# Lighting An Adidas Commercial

And it gave this really like deep desert-y feel to the brush and the tops of the rocks in the top of the adidas hat which was custom made by the way it's just so cool but i i decided with this world of like this red orange kind of this rust color and dirky loved it everybody loved it it gave a really nice accent throughout the top of the scene so that's what we rolled with for the first light but we couldn't use it as a key light because he had the hat blocking his face so i knew we needed something keying in from the side as well which kind of gave motivation for the next slide I want to talk about. It was an Amaran F22C and I just had that open face for that diffusion bouncing off of a 6x6 sheet of ultra bounce just giving us the biggest softest source that we could get. I wish I would have an 8x. It would have been a little bit larger source but what we had in the grip truck was what we had. So I used the F22C and I set this to a tungsten like 2700 Kelvin and I just had this bouncing off of that ultra bounce just to key in from the side of the entire scene. So you see it mainly on the talent space, but you also see it spilling under the rocks, the ground, just creating this really nice warm ambience coming from frame left. Not to use a really bad pun or anything, but I want to shine light on the backdrop and talk about what we did there because I think it was really cool. So we see this slash of light that's on this carpet because we wanted to bring attention to the carpet backdrop and the texture of it, but we didn't really know how. I was like, do we do a gradient up? Do we just have like fill? But But then I was like, what if we just do a slash across it just to add like a pop of contrast and texture.
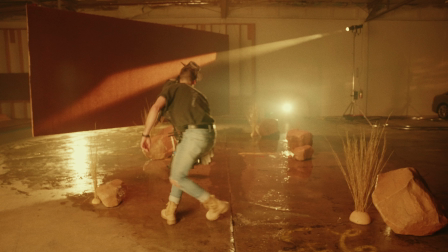[5:40] The ear is shining at it, but like, then it'll be very oblong. I think oblong is dope. Could we slice it from this side so it's more the Adidas logo? Yeah.
And then we decided that, well, motivated by the Adidas logo, the three stripes, what if we just have one slash of light kind of motivated off of that?
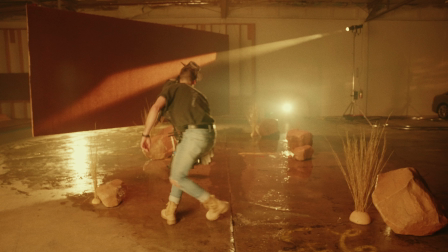[5:57]
So that's what we did. And to do that, we used a 300X, an Aperture 300X, because we wanted a bi-color light to bring that down to 2700 Kelvin. And we put that through a aperture spotlight as well. So then we can use those blades to create this slash of light on the backdrop.
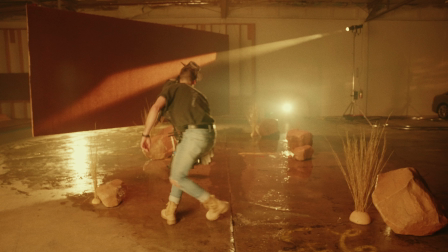[6:12]
And then moving forward, one more time we used a spotlight was on the ground. I was like, how can we bring attention to the rocks in the brush and stuff like that? So I was like, what if we just shine a light really low on the ground?
We could do a low boy, like right here.
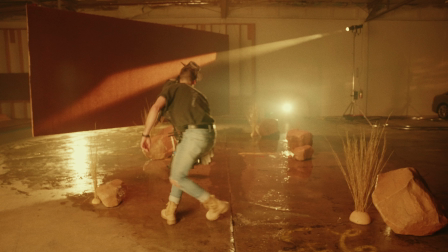[6:27]
And then with the projector, just create this little strip so it doesn't hit the ground it's just the foreground let's do that and then put them raking across all of this so i used another 300x same setup with a spotlight 2700 kelvin i think i had it at again and i just brought
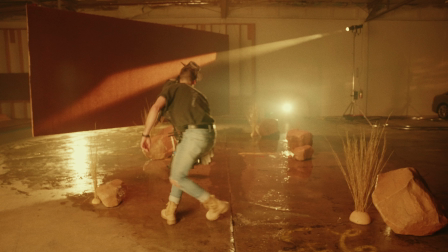[6:41]
the spotlight blades really narrow so it wasn't spilling on the ground too much it wasn't spilling in the talent it was really just pushing across you know the grass that was up there giving a little bit of an edge light or a side light to it same with the rocks and it added just a lot more depth and texture to the scene and i was really happy with this light because it was it was ultimately an
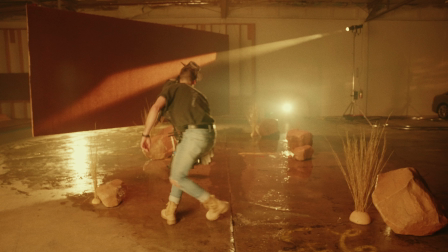[7:00]
experiment I was like what if we try this he was like yeah sure go ahead we got time and I threw it up and it looked great and just to mount it we kind of jerry-rigged a little setup on the floor I think it was like a pancake because we didn't have a cartelini the grip truck forgot to put a cartelini in there so I think it was like a c clamp or something resting on a clamps or something like
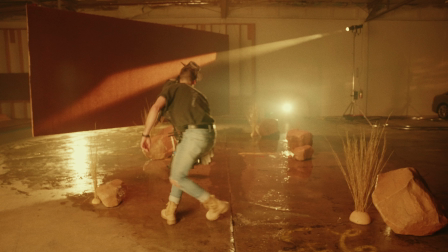[7:20]
that it was really like roughly put together but I knew I wanted a low light source so now I want to move forward or I guess I could say move backwards and you can see from behind this backdrop there's this glow that looks really good especially with the wet down because we chose
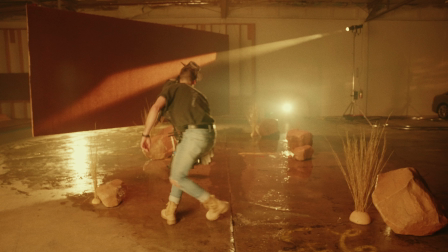[7:34]
for a wet down on the floor just to get even more uh you know a reflection and light dynamisy I still don't know if that's a word but we used the 600x that was back there again to bring down to 2700 Kelvin so we just had this on a stand behind the backdrop
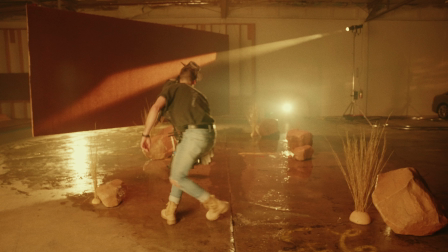[7:51]
with the reflector dish bouncing kind of straight at the backdrop so it would give a little bit of texture to the haze and then also create this reflection off of the ground. But you can see up top on the ceiling, there's a tin foil or something very reflective that was taking way too much to the top side of this 600.
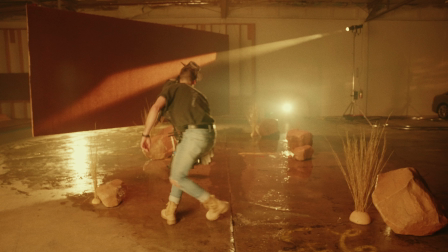[8:09]
So I just took like a little two foot flag and I put it like a little umbrella over it so it wasn't spilling up, it was really only spilling onto the floor.